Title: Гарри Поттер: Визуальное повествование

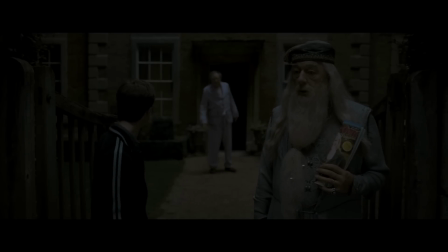16:26 Этим приёмом очень явно подчёркиваются намерения героев, в частности Дамблдора и самого Гарри.
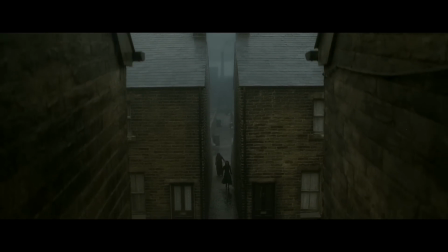16:32 Вдобавок ко всему прочему, такое построение кадра очень подходит более тёмной и осязаемой атмосфере фильма.
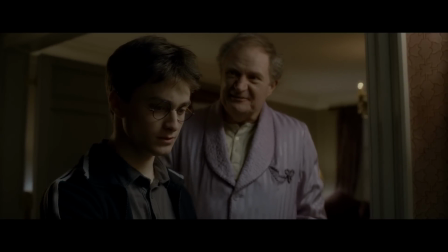16:37 Но что ещё интереснее, так это сюжетная часть с профессором Слизнердом, которая весьма запутана и до определённого момента и вовсе непонятна.
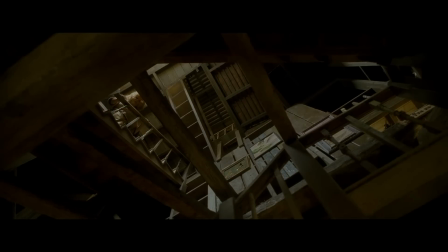16:45 Это сюжетная образная паутина, также выраженная в таких вот кадрах, которые либо выставлены с наклоном, или с ощутимым смещением.
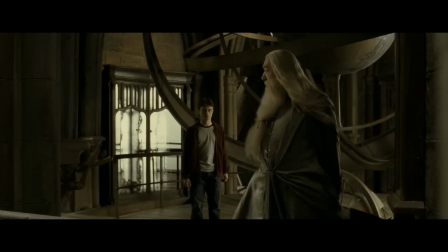16:52 А также содержат в себе огромное количество геометрии и различных переплетений разнообразных форм интерьера, как раз-таки под стать сюжетным переплетением в самой истории.
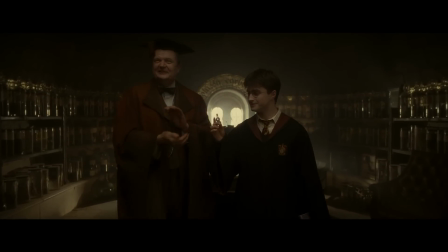17:01 Эти две части повествования дуальны и постоянно дополняют друг друга на протяжении всего фильма.
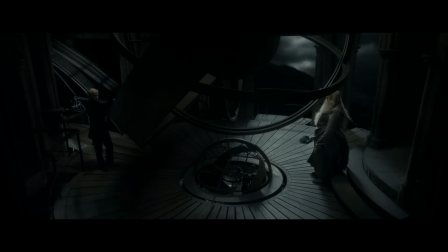17:07 Именно поэтому мне кажется, что шестой фильм франшизы очень умело использует киноязык и даёт нечто большее, чем историю вербовки важного профессора в Хогвартс, в совокупности с весьма важным началом квеста по уничтожению крестражей.
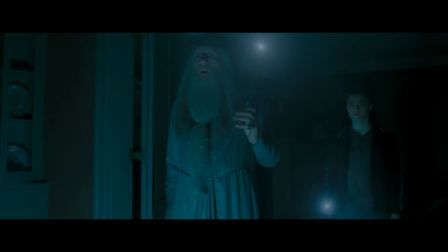17:18 Камера по движению весьма спокойна в этом фильме, более того, в некоторых сценах и вовсе преобладает статика.
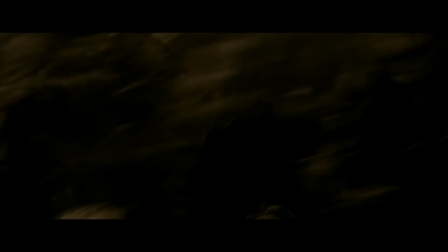17:24 Это спокойствие перебралось даже в сцены экшена, где камера так или иначе сохраняет понятность и чистоту происходящего на экране.
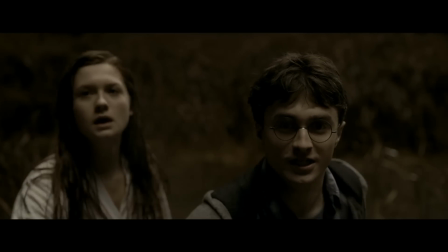17:31 Даже в сценах с ручной камерой, которая очень явно по тряске, но в итоге чувство дисбаланса не вызывало,
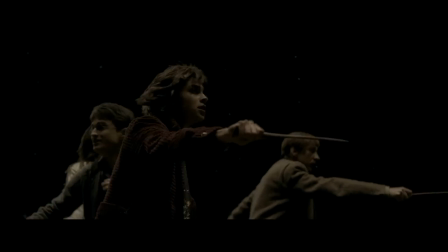17:36 так как опять-таки подобная камера использовалась редко и только там, где необходима. Что ещё стоит отметить, так это появление осмысленного движения камеры.
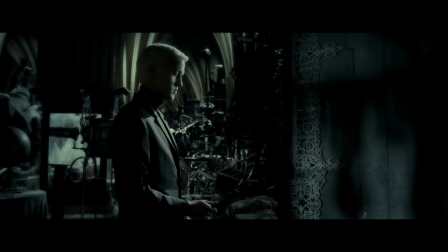17:44 Ведь фильм содержит в себе ещё одну параллельную сюжетную линию с Малфеем. постоянно скрывая его намерения от зрителя до определенного нужного момента.
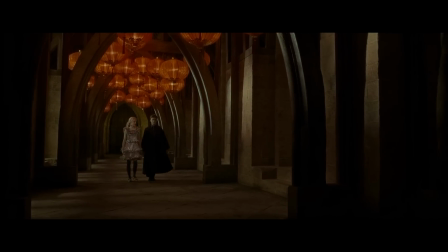17:52 Это сокрытие, выраженное в движении камеры, как вот в этой сцене, которая берет свое начало с Луны и Гарри,
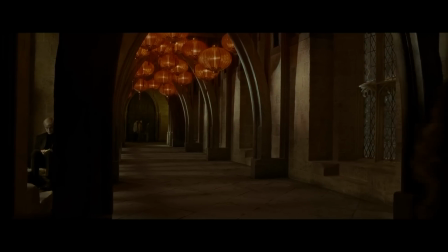17:57 и через некоторое время камера продолжает медленно двигаться, при этом не показывая Малфоя до тех пор,
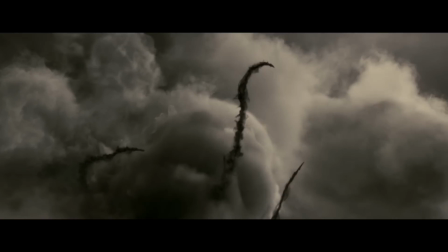18:02 пока он снова не понадобится в сюжете. А еще здесь есть эти потрясающие пролеты и панорамы в открывающей сцене фильма.
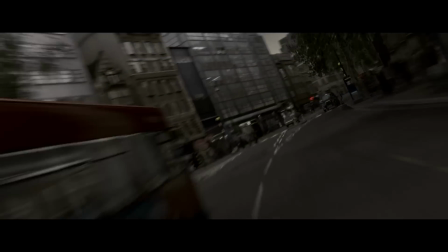18:09 В отличие от мягких пролетов «Узники Аскабана», пролеты в «Принце Полукровки» весьма интенсивны и, надо сказать, смотрятся впечатляюще.
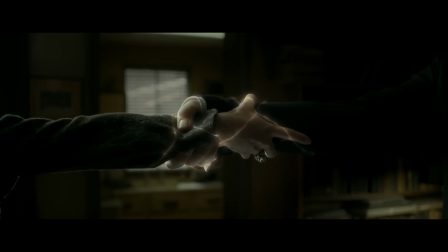18:16 А вот спирали почти и вовсе исчезли, поэтому есть только вот этот кадр, который больше смахивает на центрирование, а привычные пролёты сквозь стекло есть только вот здесь.
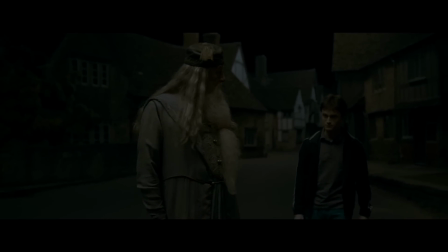18:25 Однако неизменным осталось гнетущее освещение, которое превращает вот такие вот места в очень осязаемые и атмосферные.
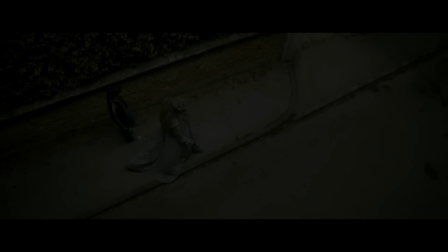18:31 Зональное мягкое освещение и затемнение большей части окружения, а также преобладающее использование широкоугольной оптики на протяжении всей картины,
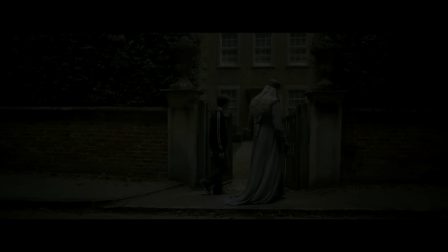18:39 сделало принцип полукровку действительно очень повествовательным,
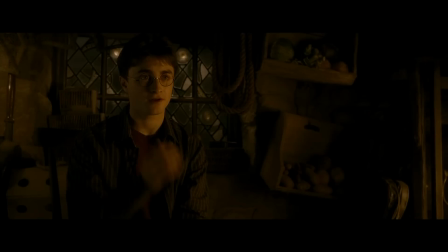18:42 последовательным и во многих отношениях правильно поданным фильмом, которая очень отчётливо передаёт прогрессирующее одиночество главного героя,
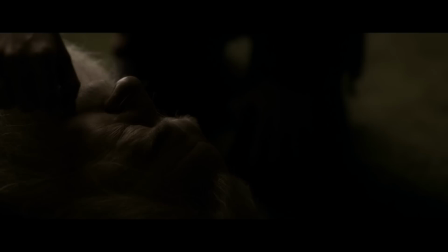18:49 а также серьёзность тех решений, которые ещё ему предстоит принять.
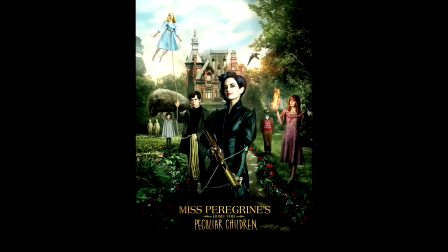18:54 Оператором фильма стал Брюно Дель Боннель, известный сейчас по таким фильмам, как «Дом странных детей» Мисс Перегрин, «Большие глаза», «Внутри Льюина Дэвиса» и «Амели».
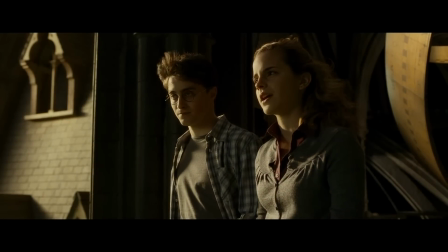19:03 На деле я рад, что в определённый момент я поменял свои отношения к шестому фильму франшизы.
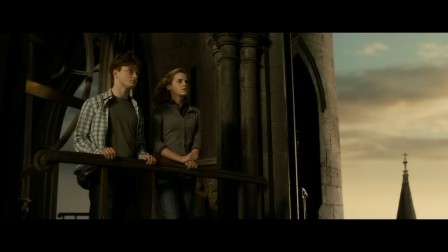19:08 И, конечно же, это касается и последующих двух картин, которые в итоге стали не менее важны.
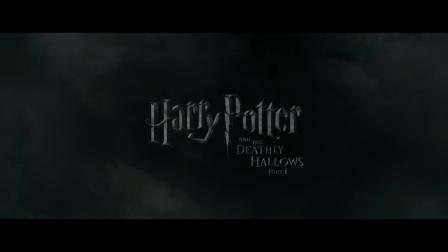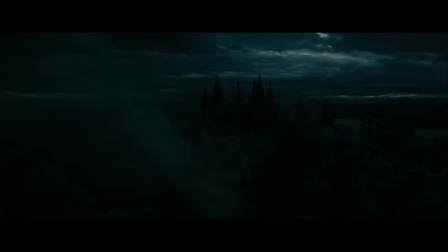19:25 По сути, картины 2010 и 2011 года являются одним цельным фильмом, который просто поделён на две части.
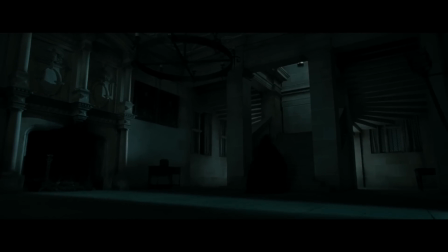19:33 И надо сказать, что темп повествования и наполнение фильмов в некоторых местах разительно отличается.
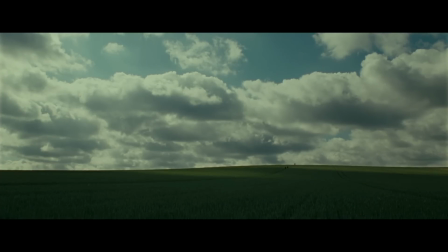19:38 Первое, что сразу же бросается в глаза, так это огромные ландшафтные планы, снятые на широкоугольные объективы.
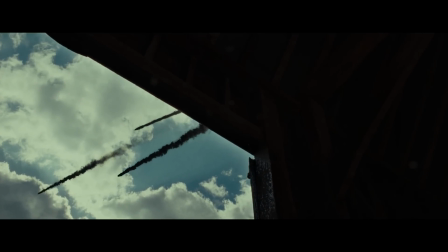19:44 Причём, заметьте, сколько места в таких кадрах занимают сами герои. Порой это и вовсе ничтожно малое пространство.
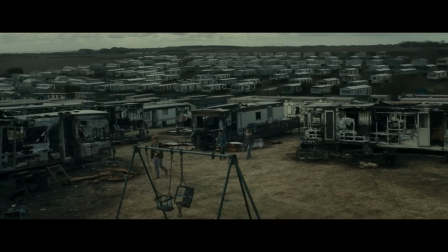19:50 Это напрямую связано с тем, что главные герои сейчас находятся в поиске, и они одиноки. Весь мир против них, и полагаться они могут лишь только на себя.
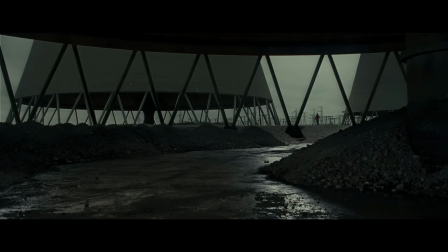19:58 Поэтому перед ними огромный пустынный мир, на фоне которого самих героев практически не видно.
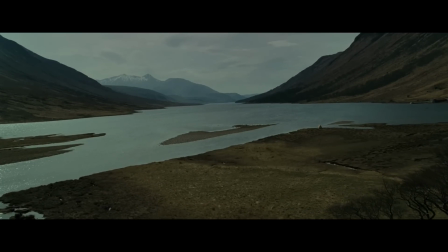20:03 И чем дальше герои углубляются в свои поиски, тем меньше пространства в кадре они занимают.
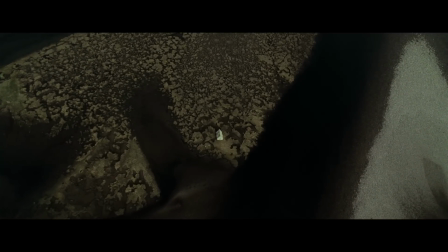20:08 Сама камера также практически не двигается в таких сценах, что подкрепляет это визуальное решение.
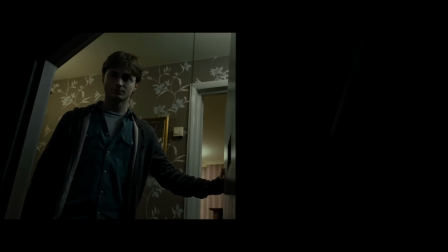20:14 Особенно одиноким выглядит и сам Гарри, на плечи которого упало тяжелое бремя.
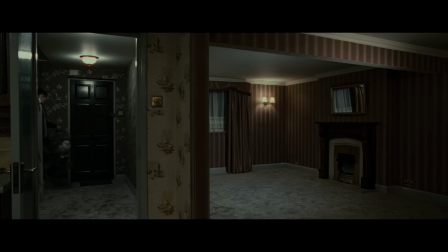20:18 И чтобы подчеркнуть эту отреченность и некую беззащитность, снова используется широкоугольная оптика, которая только подчеркивает это давление огромного окружающего мира.
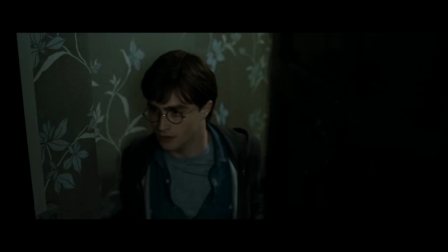20:27 Даже сцены в пределах комнаты отчетливо дают ощутить эту мысль.
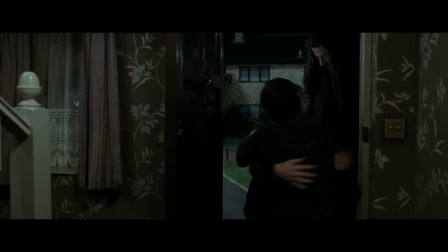20:30 Но как только Гарри видит своих друзей,
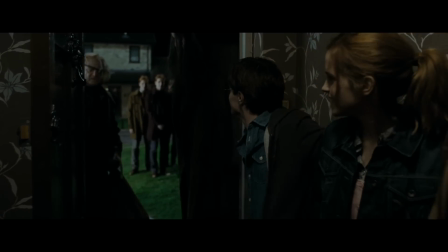20:33 смена планов на более крупные работает не только как сближение главного героя с остальными персонажами, но и сам зритель чувствует себя ближе к тем, кто не безразличен Гарри.
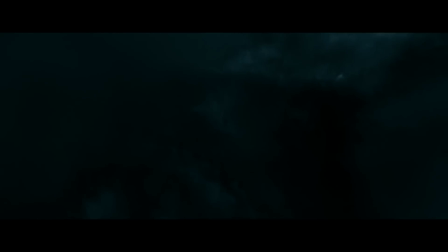20:42 Статичные сцены одиночества хорошо работают на контрасте со сценами немногочисленного экшена, которые преобладающим образом сняты уже привычной трясущейся камерой.
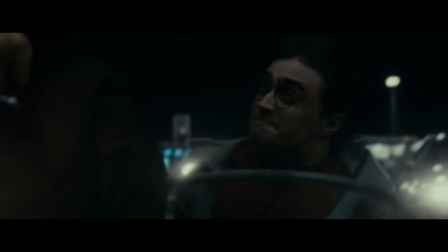20:50 И, надо сказать, опять-таки на удивление это не выглядит раздражающе. Наоборот, это вносит необходимый элемент тревоги и даже некоторого реализма в происходящее.
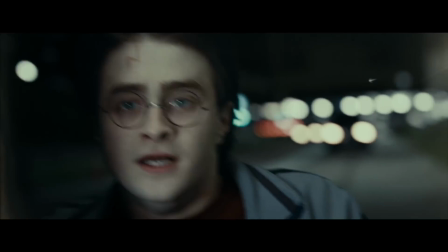20:59 К слову, именно реализмом старались наделить последние фильмы о Поттере, поэтому решение использовать ручную камеру мне кажется оправданным.
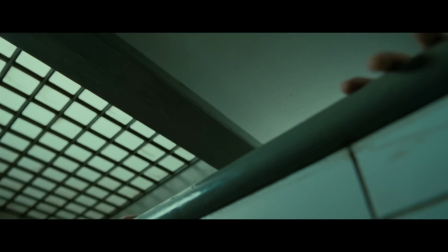21:06 Кстати говоря, в первом фильме есть ещё отличные примеры разных уровней пространства в кадре при помощи плановости как на близких ракурсах, так и на общих.
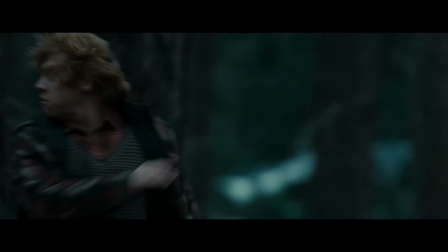21:14 Первый фильм так и вовсе использует ручную камеру по полной, давая действию ещё больше накал и интенсивность.
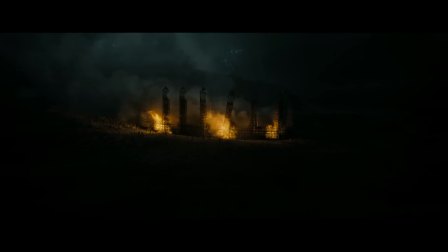21:20 Но что мне особенно показалось интересным, так это использование именно плавной камеры, которая, к моей радости, всё-таки тут есть. Даже несмотря на то, что вторая часть Даров Смерти — это, по сути, главная экшеновая часть франшизы, основная битва за Хогвартс снята весьма плавно.
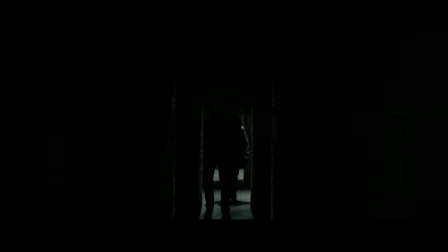21:34 Есть много следования, панорам и даже пролёты сквозь прозрачности, как ранее. И что важно во всем этом, камера всё так же ведёт зрителя.
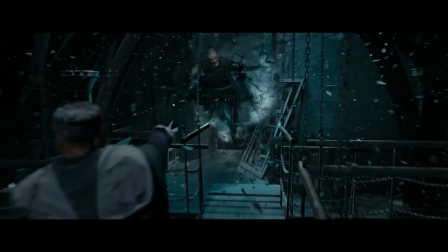21:42 Да, акценты всё так же на главных героях, но чтобы как можно быстрее показать важность происходящего снаружи,
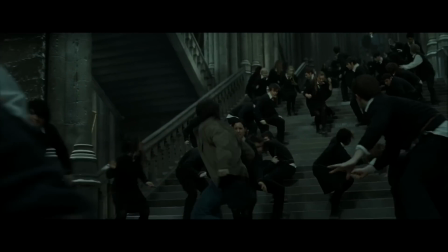21:47 а также персонажей, которые участвуют в битве, камера делала вот эти пролёты, постоянно останавливаясь на важных местах.
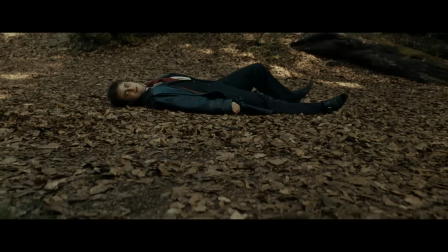21:54 Направленное движение также появилось и вот в таких местах, где акцентировалось позже внимание на деталях.
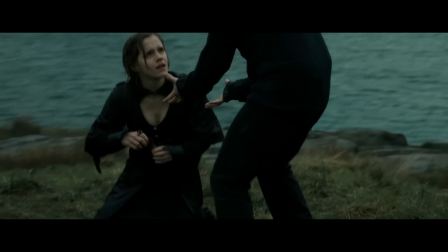21:59 Или на важности динамики диалога при помощи параллакса.
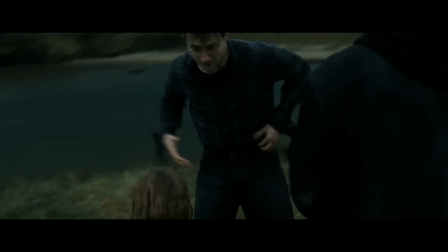22:02 Такое движение камеры приковывает внимание, а так как здесь важна реакция и действие всех трёх персонажей в кадре, то взят более общий план, чем обычно.
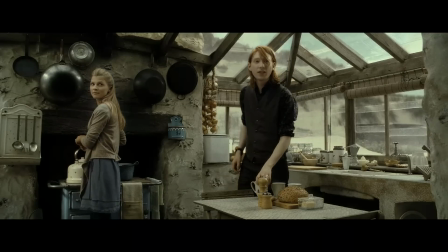22:11 Что касается статики, то обычно она хорошо работает в сценах с диалогами, где почти везде использовался панфокус и широкоугольная оптика.
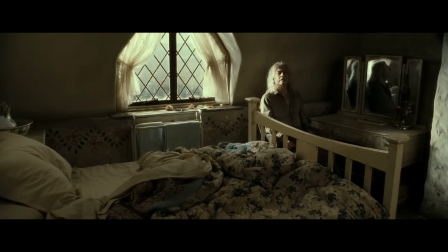22:18 Общие планы содержат в себе много деталей, поэтому камера обычно в таких местах статична и сосредотачивается как на диалоге,
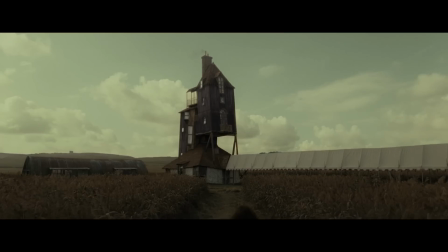22:25 так и на детализации окружения, которое, кстати говоря, мне крайне по душе. Разумеется, не обошлось и без направляющих линий, с обильным использованием перспективы в кадре.
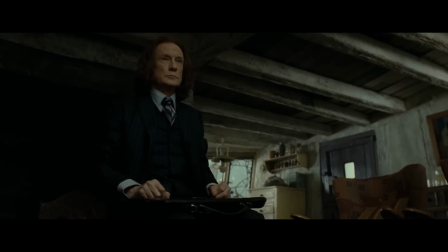22:33 Несколько уровней пространства в кадре это всегда интересно, особенно учитывая богатое визуальное окружение. Но в качестве контраста богатому визуалу есть и вот такие тёмные кадры, которые содержат в себе как статику, так и движение камеры.
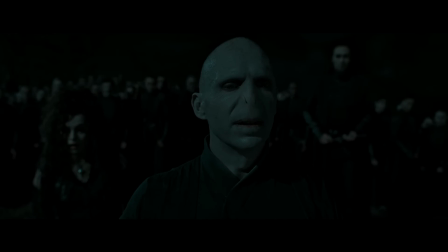22:45 Света теперь в фильме стало совсем немного, при этом делая ночь тёмной, как ей и подобает, а дни серыми и невзрачные под стать тёмным временам.
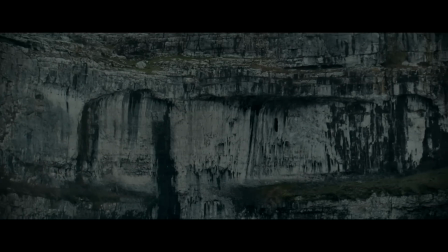22:53 При этом обычно дневное освещение ровное и без жёстких теней, а сами цвета очень размерены, поэтому контраст, как вот здесь, работает просто отлично.
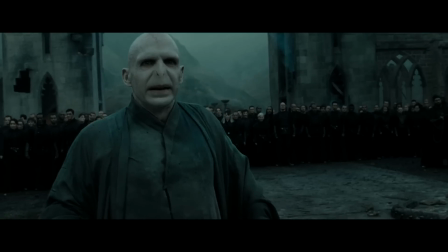23:02 Мне очень по душе последние фильмы о Поттере, и использование визуальных решений тоже. Это своего рода более собранное, зрелое и сформировавшееся творение,
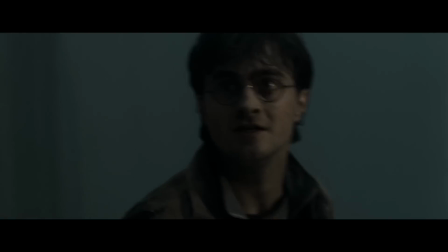23:10 особенно если учитывать то, какие перед нами персонажи, какие цели они преследуют и какие решения они принимают.
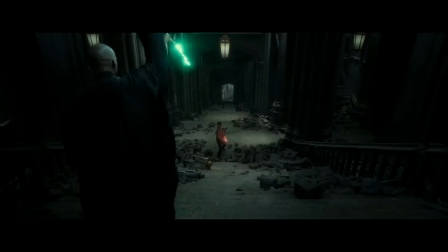23:17 Кино, как мне кажется, весьма читаемо и, надо сказать, умело ведёт зрителя по истории, при этом давая насыщенные действия, а также останавливаясь там, где необходимо.
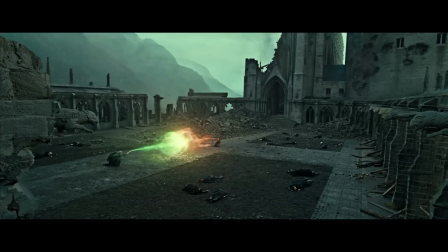23:26 Это особенно заметно в последней сцене битвы Гарри и Волан-де-Морта.
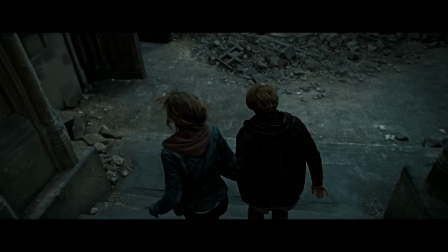23:29 Здесь всё также используются дальние планы для того, чтобы визуально выделить то, что главный герой всё ещё не достиг победы, даже несмотря на проделанный путь.
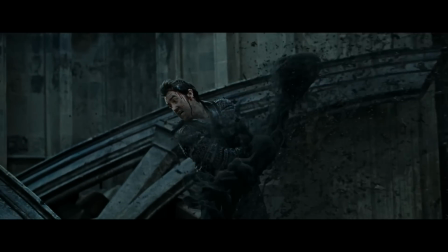23:37 Но как только уничтожается последний крестраж, а именно Навил убивает Нагайну, план с дальнего резко меняется на крупный,
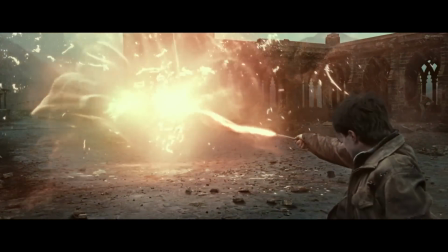23:44 визуально приближая Гарри и, разумеется, самого зрителя к желанной победе, опять-таки акцентируя внимание на эмоциях героя.
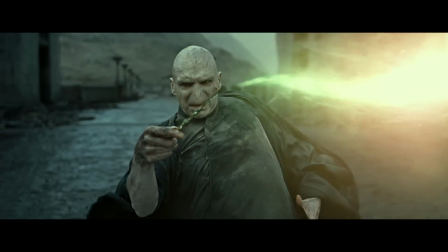23:50 Это же работает и с Волан-де-Мортом, который как раз-таки терпит поражение.
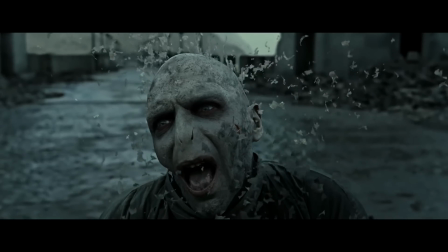23:54 А так как в этой сцене очень важны эмоции, камера еще на какое-то время останавливается на гибели Волан-де-Морта,
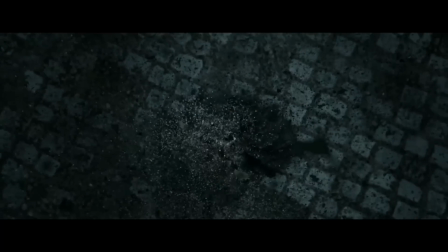24:00 после чего, уходя от крупного плана, обратно на общий, при этом завершая как и саму сцену,
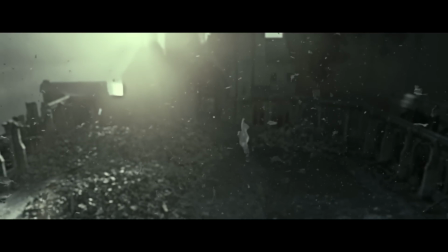24:05 так и весь главный сюжет.
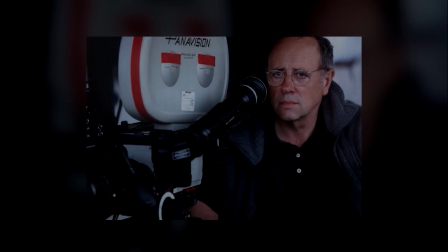24:08 Оператором обеих частей Даров Смерти был Эдуарду Серра, который известен сейчас по таким фильмам, как «Кровавый алмаз», «Неувезвимый» и «Куда приводят мечты».
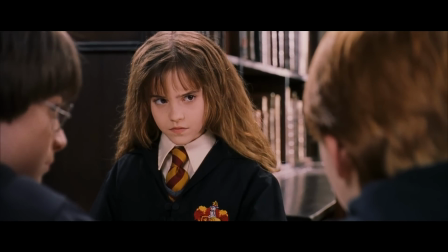24:16 И, пожалуй, я повторюсь, мне нравится эта франшиза.
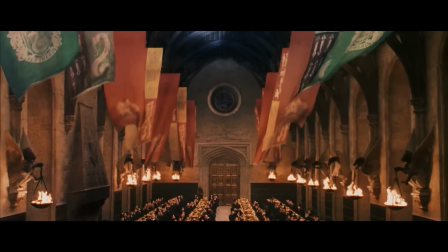24:20 И разумеется не только за используемые визуальные решения в этих фильмах, а также за прекрасную музыку,
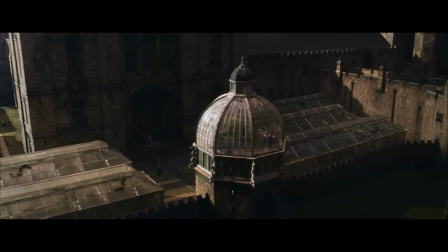24:26 богатый и во многом ни на что не похожий мир, и конечно же за всех этих запоминающихся героев.